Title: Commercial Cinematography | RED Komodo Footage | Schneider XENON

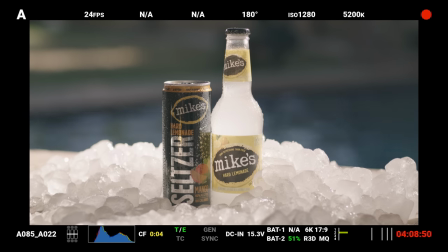(16:10)
The difference is the black magic is showing you with whatever show that I had, right?
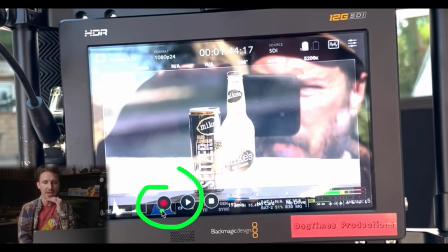(16:15)
I could care less about that, right what's important is the waveform in the background which as you can tell why you say justin what is that that's the
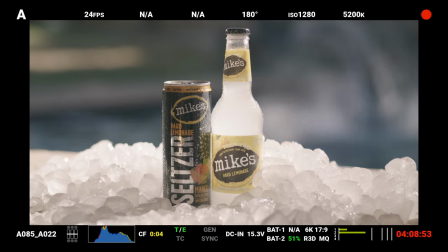(16:23)
waveform from the komodo and the komodo's waveform is reading off of the raw data that's what really matters right that's all i care about because
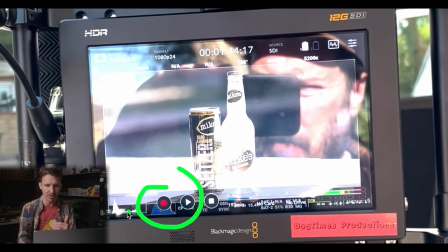(16:32)
in the grade i can make it go flat in the middle like like the black magic hdr video assist is doing right but obviously we're not going to do that you know so for instance if you're having trouble figuring out what i'm talking about even though i'm trying my best to circle it here so this is like right now the black magic is showing like highlights flat line shadows right the reality is meanwhile the real raw data of
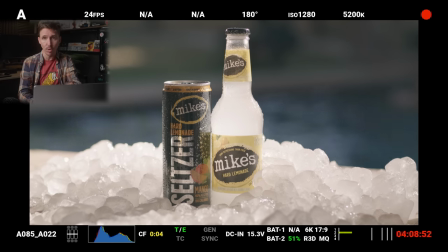(16:53)
what the rgb histo on the actual komodo was showing us was yeah it's still gonna be bright highlights bright shadows but i want you to notice none of it is pushed all the way to the goal post right so they're not like way out here they're in the middle but then it's more like it's more like a gradual thing like this i mean you can see it in the background right you can see it going like this. It doesn't go boom, boom, right? Because the black magic makes it look like mountains, but it wasn't that.
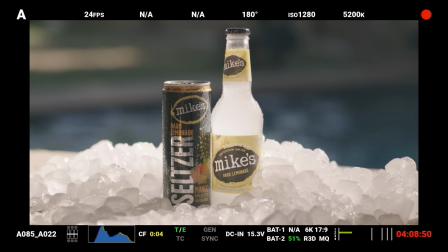(17:19)
It was more hilly than that. And there was more meat in the middle, right? And that's all that matters. You want to make sure you get that meat in the middle. And what's helping us do that is that ultra con filter, right? I talk about it all the time. It squeezes the waveform. So, you know, that's how we're keeping the, those hot highs and those low lows off the goalpost.
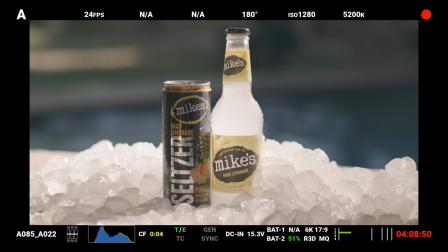(17:36)
And it's kind of squeezing it in. The problem is for whatever LUT I was using, it was really like crushing down the middle meat. But the reality is that's why I don't care about looking at the Lutz and things. That's just for Video Village. It's just for director and producer's eyes. What I am always caring about is the raw data.
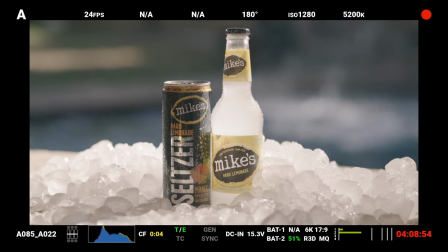(17:51)
And another important part of that is if you look over, if you heard the things that I was talking to David about, I was showing him like we are safe.
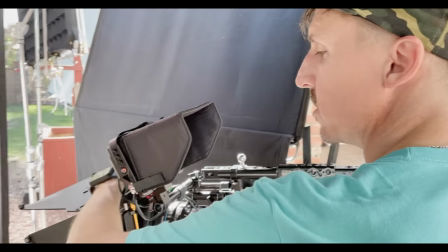(17:58)
None of the traffic lights are even coming on, right? And that is important. And I've already talked about that enough on this channel. So I'll leave a couple of links to my breakdown on, one, why I shoot at such a high ISO outdoors, but also about the realities of traffic lights and goalposts when it comes to any red digital cinema camera.
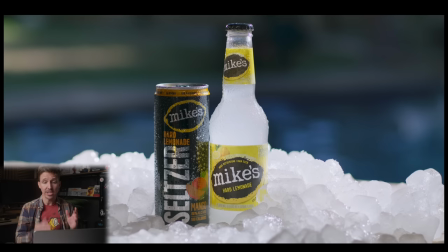(18:17)
Because as you can tell, this is the real footage. Now, you're even looking at this on a screen record. You're looking at a screen record and then with YouTube compression.
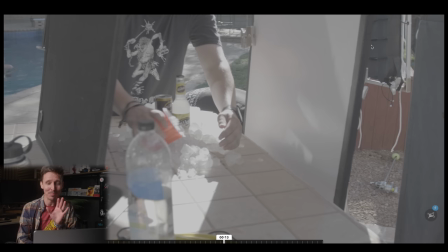(18:26)
But you'll see now we got, you'll see what we replaced, you know, we pushed the 4x4 frame back and now we got this poly in here. So a little floppy cutter on this side and poly on this side, right? And all the light is essentially coming from that back. Quarterback cross key, that's old school Hollywood, man. That's how things are done.
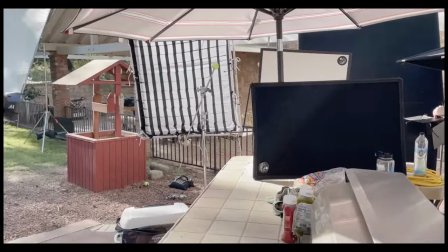(18:49) Nicely done. Let's do a series. Fuck me, bottom. Oh wait, let's, okay, let's tail slate this real quick.
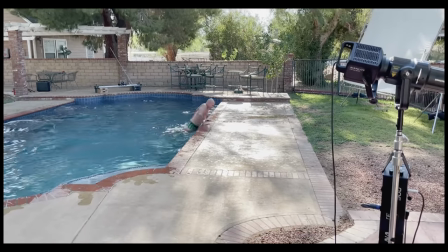(18:55) I wanna do another one, just so we have a couple. Okay. How's this flat? We gotta go really well.
For the wrap up here, we'll just kind of break down what we did.
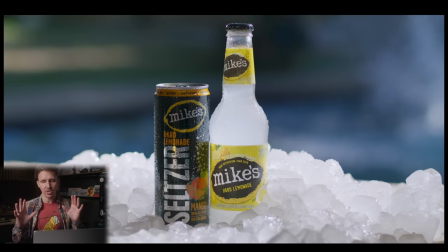(19:03)
As you can see, I was mentioning the wrap, But I guess we just did the wrap mainly for our main hero for here because this was such a tight shot again 75 mil We really tiled it in and controlled it like, you know, in some of that BTS you heard me say to Dave like Oh, yeah,
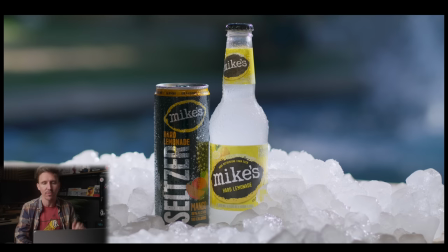(19:18)
because we're so tight We can just we can put the we can make the Sun be whatever wherever we want now So that was kind of nice too that why I had it scheduled at the end of
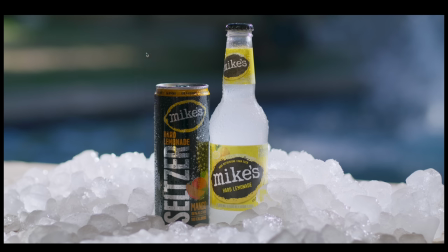(19:26)
the day for those exact reasons Just as a nice recap now we know what happened here, right? So there is a there is a black here right to control that there is another black right here right and then there's a white poly
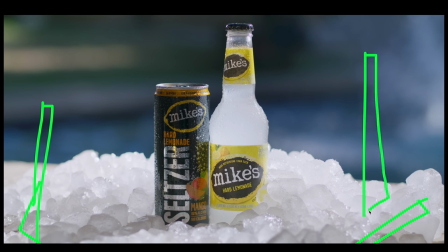(19:42)
here and one thing we kind of skipped over is david has a
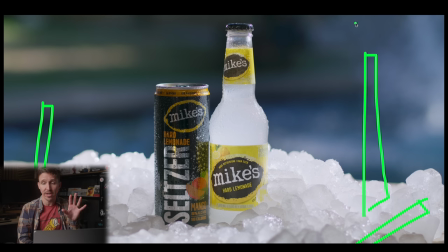(19:47)
one by two dado light stream reflector board it's a number one and it is punchy okay so that dado is coming in this way and it's just pinging all the way down the bottle there and then the biggest thing that's blasting
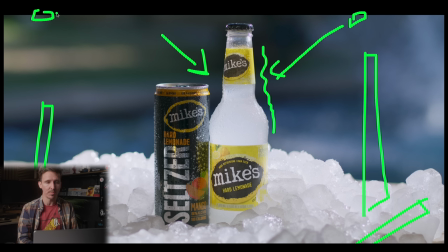(20:00)
the back of the bottle was the Godox 19-degree spotlight mount and then attached to the Forza 500, right? And it's going right into the back, blasting into this, really making that lemonade pop. And then obviously the glycerin water there.
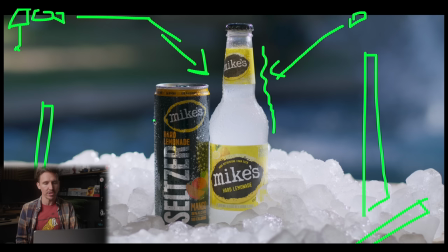(20:19)
The only thing is, I think we could have done a little better about controlling some of the sheen on the side of this can, but all in all, it's not bad. It would have been nice to maybe, if we would have had a little bit more time, is maybe get another little kick here and just make this can pop out a little bit from the background,
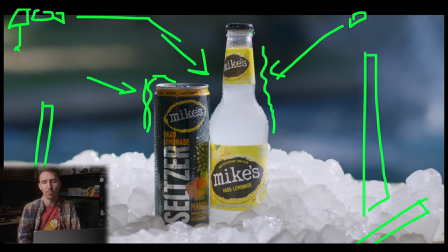(20:37)
right? Because we did a really good job of backlighting our bottle and making sure that that liquid is shining. And I know this is a can, but still, it would have been nice to just have our edges a little bit too fronty. You notice our edge here is a little too fronty. We could have maybe gotten it from behind a little better, and then making this a little bit better separation because you'll notice how dark this world,
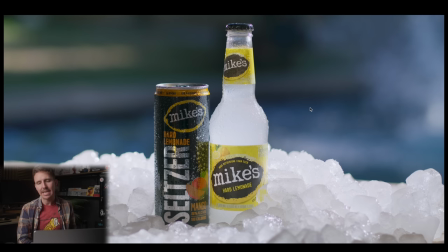(20:57)
you know, the out of focus area is behind the can. And then again, yeah, in that BTS, I heard myself say, well, do 2.8. I don't know. Is this a 2.8 on Super 35? If so, that's even more insane, right? So with being that, I wish I would have gone an F4 or a T4, and then that would have just helped reveal a little bit more.
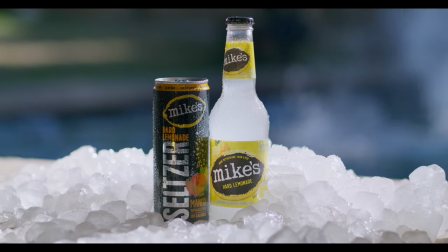(21:15)
It would have been nice to actually see a little bit more, right? Okay, so that's this week's breakdown on how we shot this Mike's Hard Lemonade thing. I hope you enjoyed this. I know this was a little wild and a little off the cuff, but I thought, man, this might be cool to just show you guys also the Xenons, right?
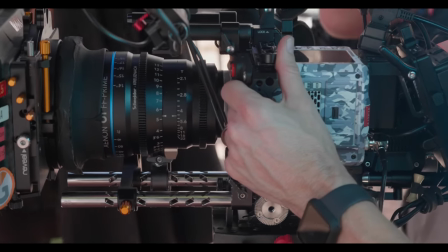(21:30)
That was kind of the main ambition of it. I was kind of stoked on this product shot, and I have to give a shout out to our entire cast and crew of this project.
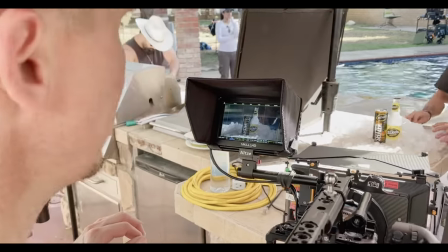(21:38)
It was amazing as always. Everyone, kudos to everyone for putting up with my, you know, craziness, because I am a little wild in terms of just, like, you know, my energy. And it is something I've always had conversations with my wife about, like, man, you know, the optics of that I am not a fan of. Some people find it charming. Some people find it really annoying, especially if you have no idea who I am. You're just an outsider, you know. But the nice thing is when people do get to know me, they just know it's just me. You know, I'm a little bit of a one-of-a-kind. Okay, as always, thank you for watching, and we'll see you in the next one.
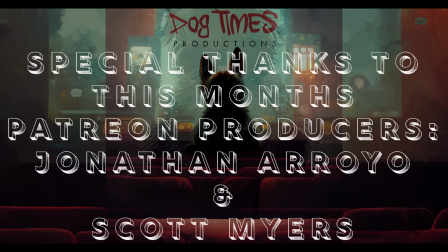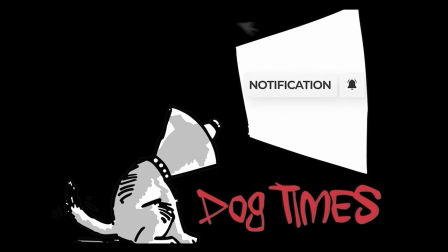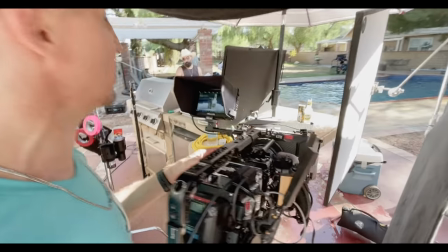(22:33) right away guys we still got good ripples we're good there
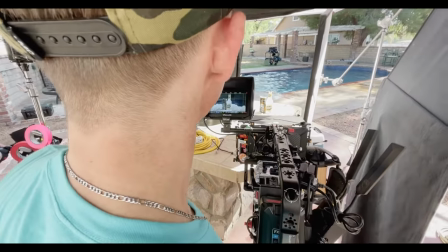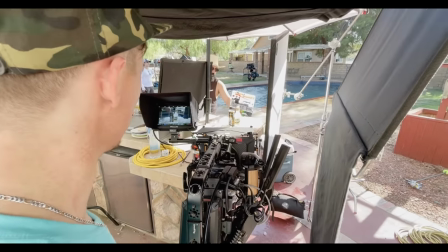(22:44) i'll take it now we can tail slate i'll take it take it that was number three oh you got it okay